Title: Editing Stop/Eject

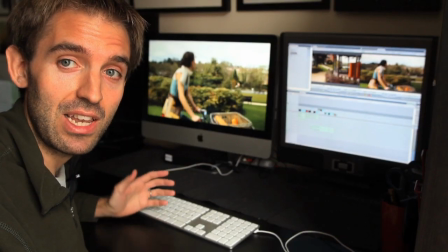So I've made a number of changes there. Let's just go through them.
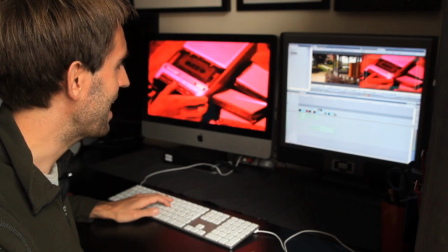First of all, I've added in, I've cut back to this close-up as Kate presses play.
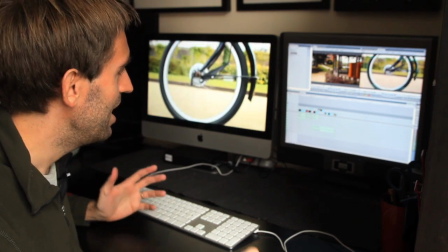This was another suggestion of my wife's, that it's really important that we establish how the tape recorder works.
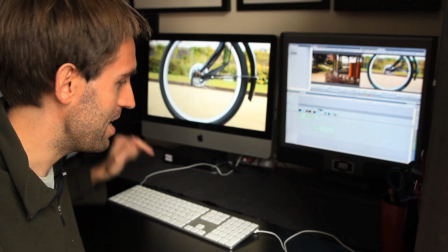Make sure that everyone's really got it, that as she presses play, bam, this is an important moment and we're going into the past.
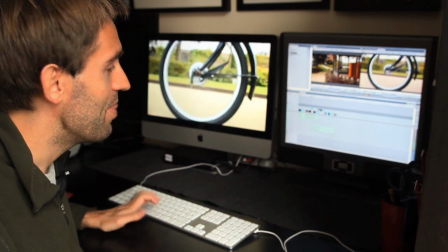So I put in this extra close-up. And then I cut to the wheel and then back to Kate in the alcove.
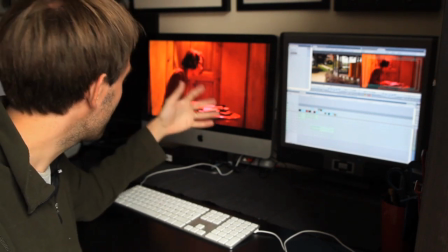And she's doing this reaction as if she's listening to something. I think actually she's reacting to the daylight coming in.
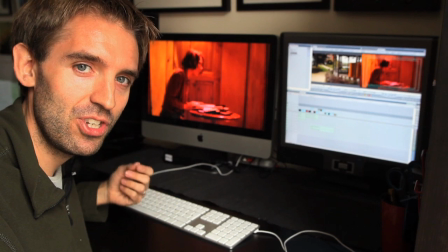But I've decided to play it now in the edit as if she's reacting to the sound of the bike wheel.
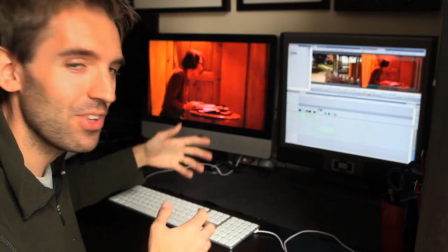So we're using this idea of the audio cassette recorder.
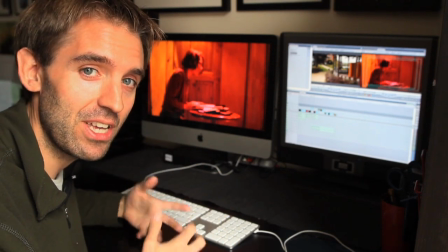It's the memories, the sonic memories that she's hearing that are sort of drawing her into the past.
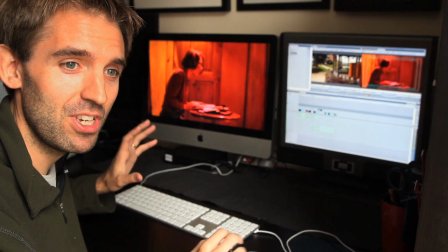Okay, and this is new information now. We haven't seen the bike, so seeing the bike wheel, it sets up a bit of a mystery and it's new information.
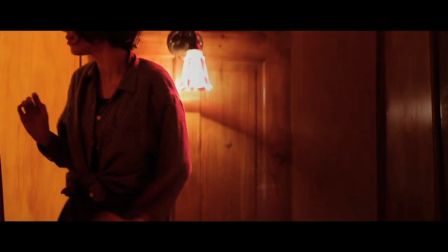Then we cut back to Kate in the alcove, and you'll notice that she opens the curtain and we immediately cut to outside.
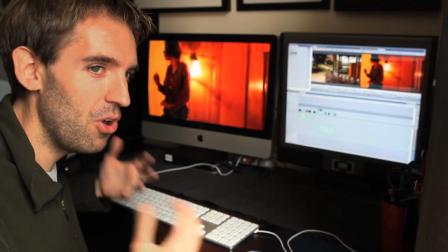So by not lingering on the shot of her looking through the curtain, we're not setting up this expectation in the audience's mind, as I was in previous cuts,
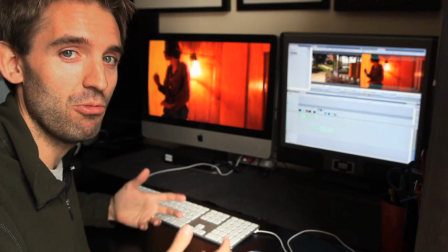that the next shot was going to be what she sees.
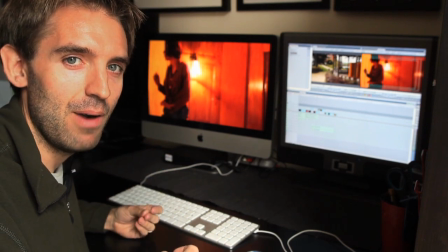So there's, without that build-up, we're not so expectant of seeing a POV next.
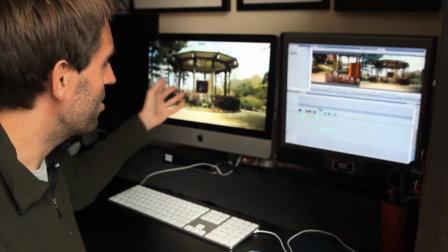And in fact, the next shot is her coming out of the alcove. Now I've done a couple of things here.
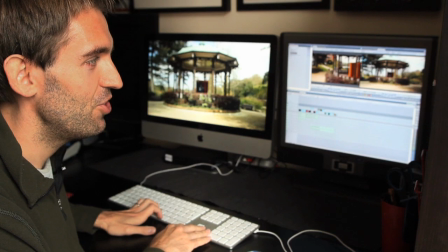One is I've done a match on action, so as she draws the curtain in this shot,
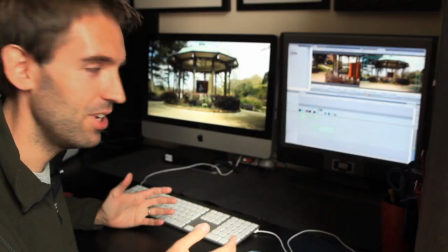it's matching with her continuing to draw the curtain in the alcove in the bandstand.
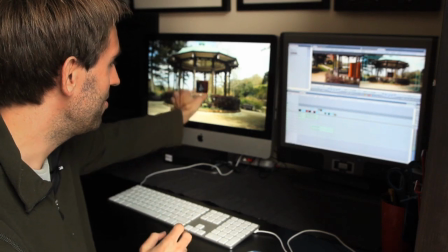So we're linking the two things together. We're trying to make it more obvious that the alcove is there in situ, so people really pick up on that point.
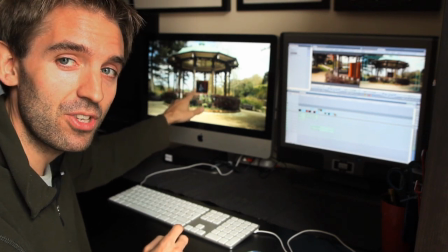And also, I've switched to a different take of this wide shot where the sun was in,
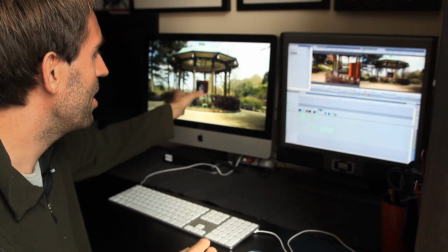so we've opened up the iris, and thus the alcove is in not such a deep shadow.
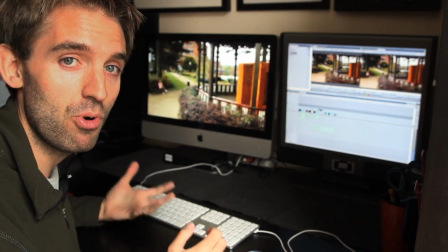It's more obvious, and we may even be able to brighten the alcove up in the grade to make it more obvious still.
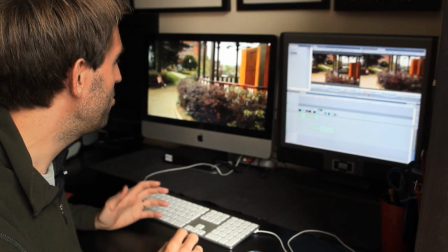Then we cut to our jib shot, because basically we have to use it there.
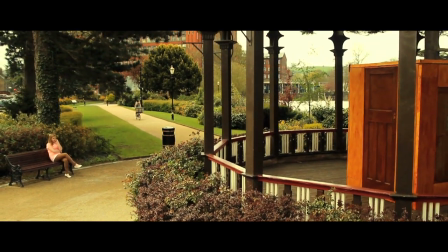Otherwise it's going to be weird that the other Kate's not in the foreground.
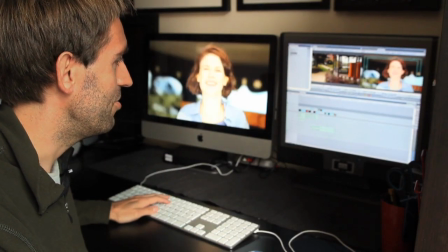And you'll notice that this close-up of future Kate wasn't in earlier cuts of the scene,
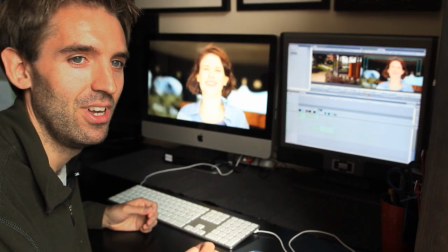and that's something else we've put in to really cement her reaction to being
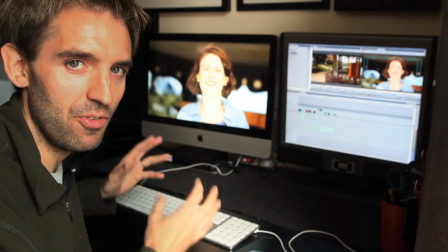in the past before we launch into the scene and focus more on past Kate and on Dan.
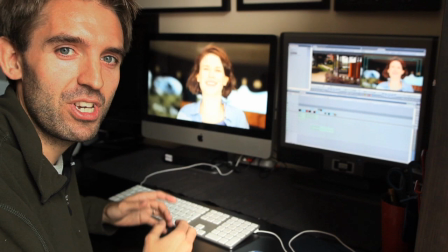So hopefully that's given you an idea in just a small sequence of shots of what a big difference quite minor changes can make.